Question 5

I begin my opening sequence by creating an immediate enigma code by letting diegetic sound play over the production cards.
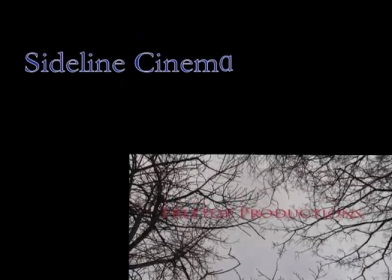(0:11)
My target audience would be engaged straight away, and it would also appeal to them as it is a convention often used in social realism films.
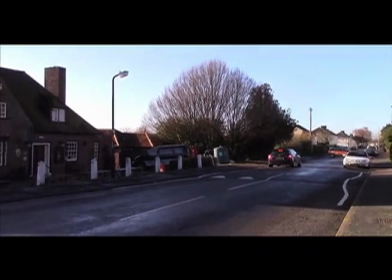(0:18)
The beginning shot is a long panning shot, with a lengthier duration than normal,
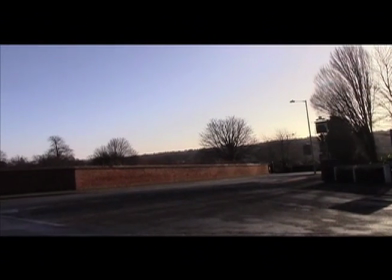(0:23)
as I wanted to have some shots that lasted a bit longer than normal, as I admire the way some social realism directors do this,
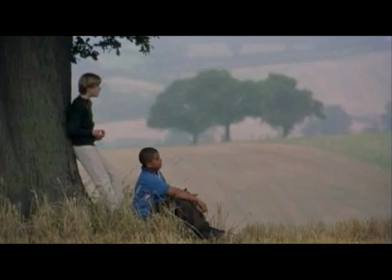(0:31)
such as Ken Loach did for A Room for Romeo Brass. I think that it creates more interesting and artistic cinematography.
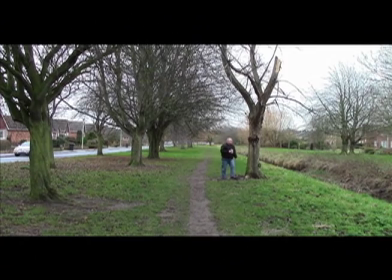(0:39)
Using long shots such as this one, and one of Steve drunkenly walking by the embankment, is my unique selling point of my film. That I let some shots last as long as 10 seconds not only create variation of shot types, but to also act as a technique of holding the audience's attention as the characters move about the frame of the shot.
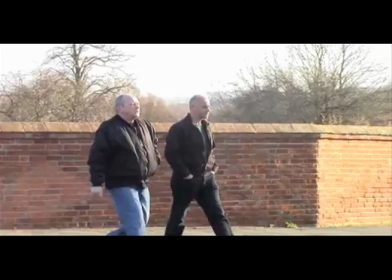(0:58)
The initial characters that the audience come into contact with is two white middle-aged men, which will appeal to my focus group as that is the age and gender of them too. By using the bold, warlike type of font, it helps to enforce that it is a masculine and possibly aggressive storyline, which also reflects one of the main characters in it.
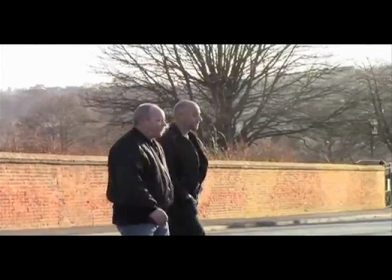(1:17)
The first bit of dialogue that is spoken is of one of the main characters and his friend, referring to a football game which is stereotypically a man's sport. I felt that it was important to show Steve smoking, and close-ups of the two men clearly show that the audience what kind of social class they came from,
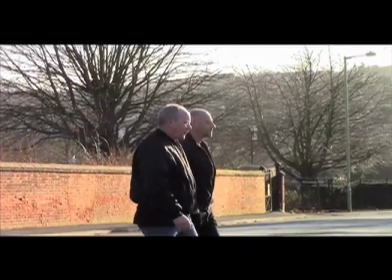(1:33)
and the smoking habit suggests the possibility of him starting from a young age or pursuing it to help relieve stress.
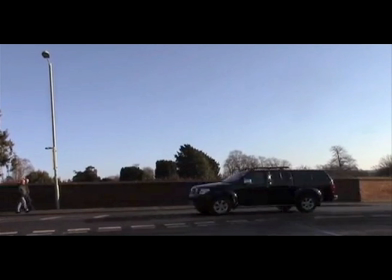(1:41)
The establishing shot of a run-down local pub next to a busy main road helped the characters to show that they are of a working-class background.
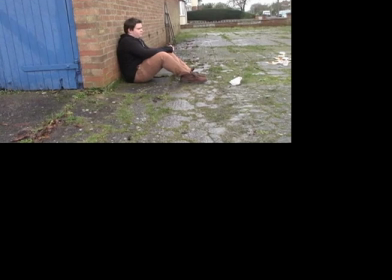(1:49)
The next shots of Tom beside a brick wall suggest he interlinks with the first two characters shown, and his costume and surroundings also suggest working class.
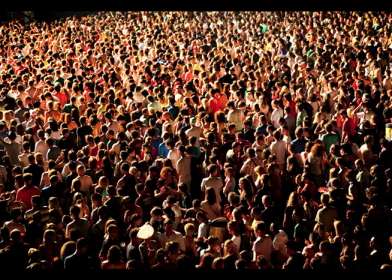(1:58)
My audience would identify with these features very well, as this social class is more often than not in social realism films.
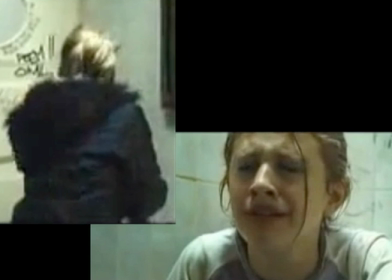(2:05)
For example, London to Brighton also portrays their two main characters shown at the beginning to be of a working class,
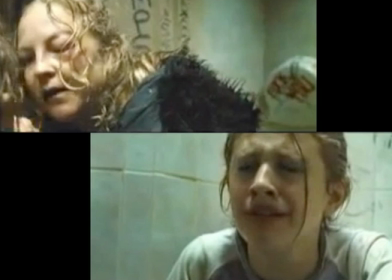(2:11)
shown by their costumes and accents. Furthermore, I prevented my characters having accents that were too well-spoken English.
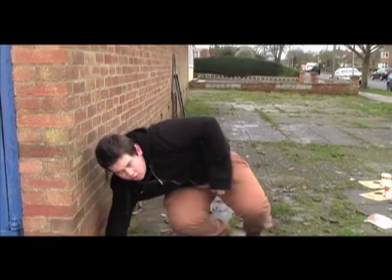(2:20)
The bullying scene is a vital part of my opening sequence.
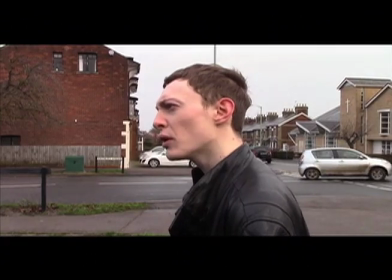(2:24)
I planned to do this to give the audience an obvious insight into what the film would be about, which is homophobia between the son and the father.
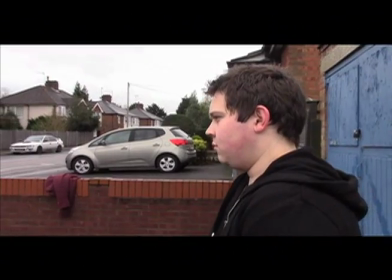(2:31)
The antagonistic dialogue that is used by the ringleader of the bullies helps to give the audience an idea of what Tom's day-to-day life is like.
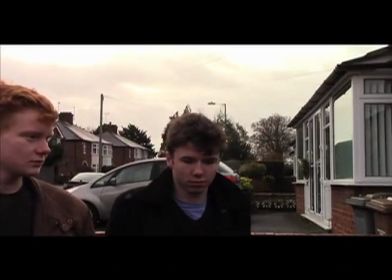(2:40)
This will attract my audience as it's a bit of action and social drama, which is a convention they would expect of a social realism film.
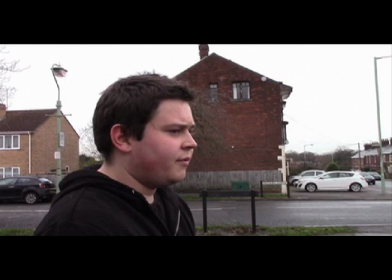(2:47)
However, Tom merely responds to them with a one-line piece of dialogue, which leaves enigma codes for the audience, making them wonder why he did not defend himself more. This part of my film would allow the audience to fulfill the diversion category of theorists
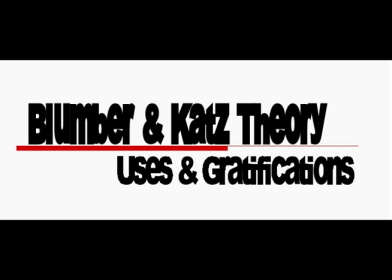(3:02)
Blumler and Katz uses in gratification theory that they developed in 1974. This theory was made to identify the four main uses society has for consuming the media.
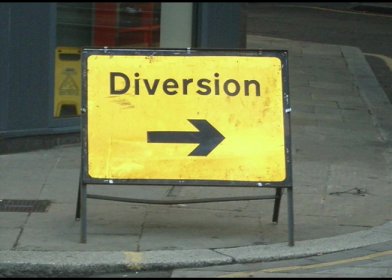(3:12)
Diversion enables the passive audience to be faced with the characters' problems in order for them to escape their own.
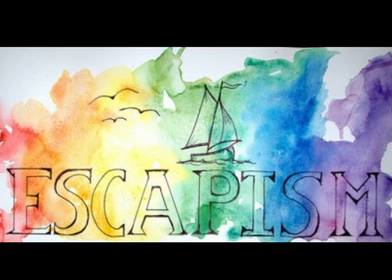(3:18)
It also allows emotional release.
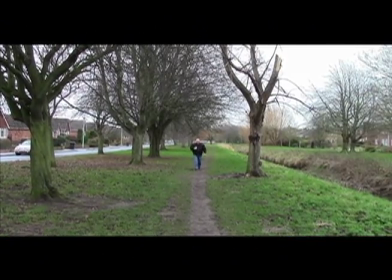(3:21)
The following scene shows my other main character, Steve, walking up an embankment and bridge under the influence of alcohol. I chose to shoot this in broad daylight to help the audience understand he was an alcoholic.
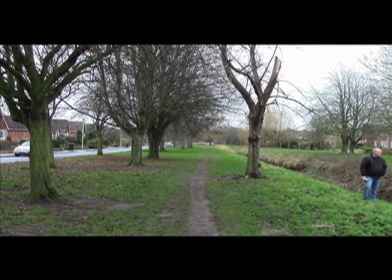(3:33)
The choice of soundtrack for this section assisted with giving the impression that the film had a despondent atmosphere, suggesting it will give them emotional release.
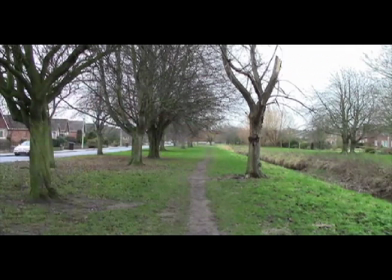(3:41)
The location I chose for this part would appeal to my audience as it is a fairly working to middle class area.
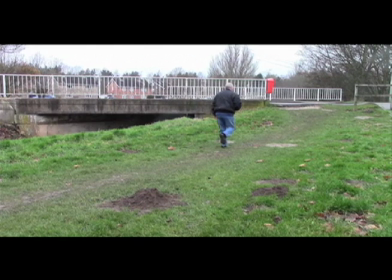(3:48)
This dirty-looking 1970s white bridge definitely suggests that the surroundings in which the character lives by is run down.